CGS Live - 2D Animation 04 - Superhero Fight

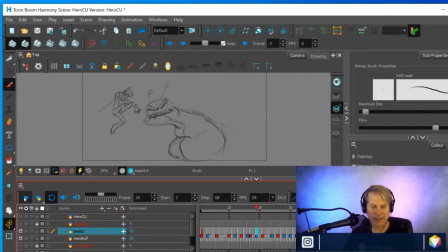(43:02)
So the idea is this fanged slug thing takes some really cartoony snaps at our hero and goes in for the kill, trying to bite our character and then being surprised when the character,
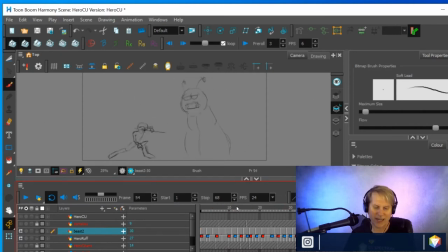(43:19)
when the hero actually sort of parries sort of sticks his sword at him so if I go through a little slower you can see so there's the bites and then he does a double bite so he bites down once and then rears up and bites down again and
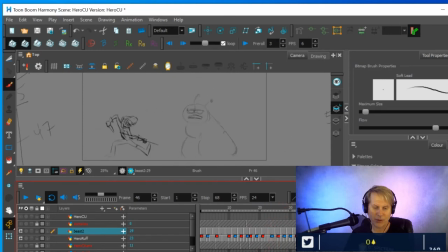(43:37)
then it's going in for another kill but or at least it's a little bit curious and then almost gets poked so it rears back and then I'm sure they just continue fighting like this until one of them goes down. So you can see I've been very rough with this.
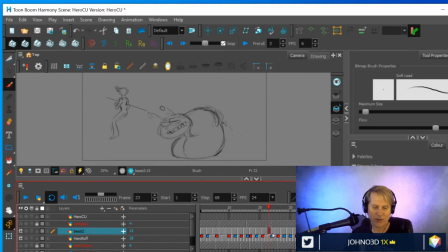(43:55)
I did some really loose key poses. You can see those are the ones that are a little bit nicer drawings. And then based on that, then I broke it down a little bit further. Those are the not quite so nice drawings like this.
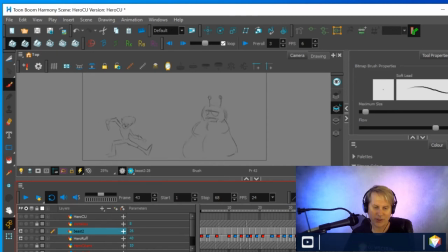(44:09)
And then I went through and did some really rough in-betweens just to flesh out the action. And so that's drawings like these. This again is a work in progress. so that's I thought it might be fun to just play around with this some more today but after having roughed this out and
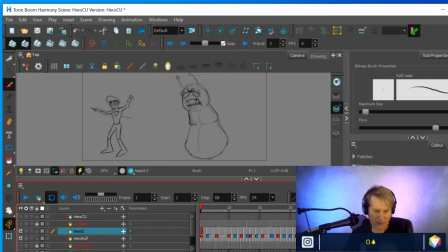(44:28)
once I had all the drawings in that I wanted then I went back and did the antennae so only after I'd already done the base body did I go back and address the antennae I'd done some initial drawings like for example the first one uh
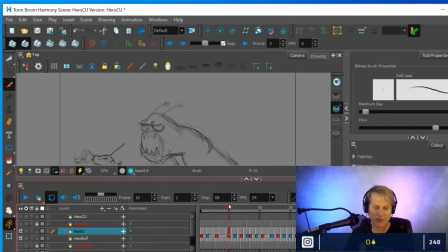(44:48)
maybe a couple keys here and there like that one because I knew when it came down when it was going down that the antennas would fly back and when it goes this way you know the antennas are going to go the opposite of whatever and somebody can take that
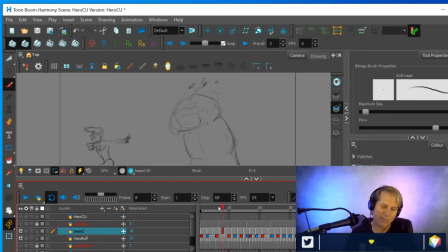(45:02)
clip and turn it into a dance video right um so I knew that that was going to happen on the keys, but I really waited until all the drawings of the body were in before I went in and roughed out some of the overlap and follow through. I'll play it at speed again so you can look at the antennas.
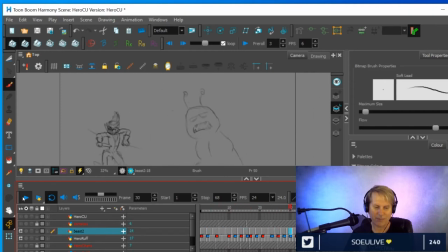(45:23)
And again, I wanted them to be very cartoony, very kind of over the top, campy like Space Ace and Wizards and things that I liked. And then the character design itself, again it's just sort of in my style with the kind of pupil-less eyes and
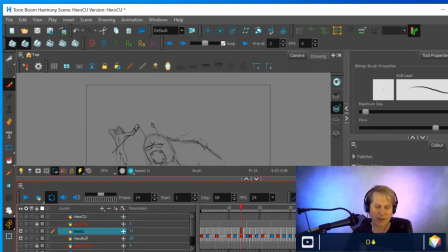(45:39)
sort of and I don't even know what you call it but it's I don't even know where I got it from I think it's a mixture of Hollywood and other things but it's my thing is to draw characters who have these eyes that don't have any pupils and their mouths are kind of close it's sort of like mushroom people or something.
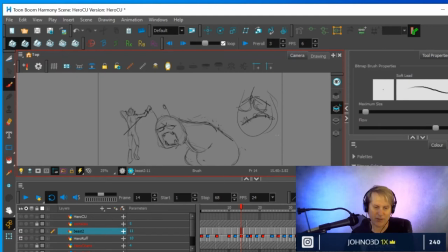(45:58)
Maybe it's Jim Hansen. I have no idea, but it's just something I enjoy drawing that way, so I do. And when you're doing animation, you want to draw something that you're comfortable and interested in drawing over and over and over and over again. So last week I was drawing, last couple weeks, I was drawing a female superhero.
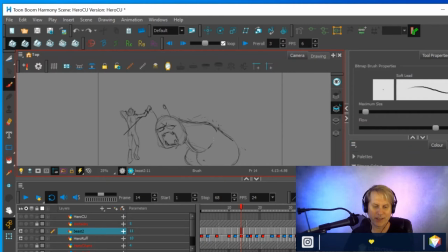(46:17)
I'll get back to that one someday, but I thought this one was a little bit more immediate and fun, but again, in a style that I'm comfortable with. If you want to become a professional animator, you will have to learn how to draw in all sorts of styles, but usually you're drawing fairly rough and you have plenty of time to get to know a character.
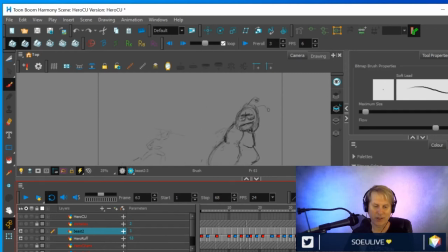(46:37)
And so you practice drawing the thing a lot before you animate it. So once I'm done with this, once I'm really happy with this motion, because I'm not 100% happy with it yet. Once I'm happy with how it's working out, then I'll do the same thing.
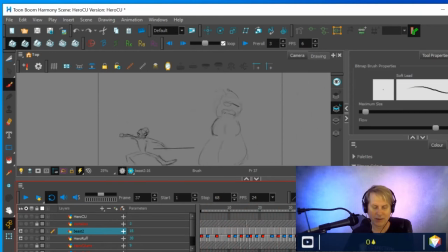(46:53)
I'll go in here, I'll chart this out and prepare it for being cleaned up.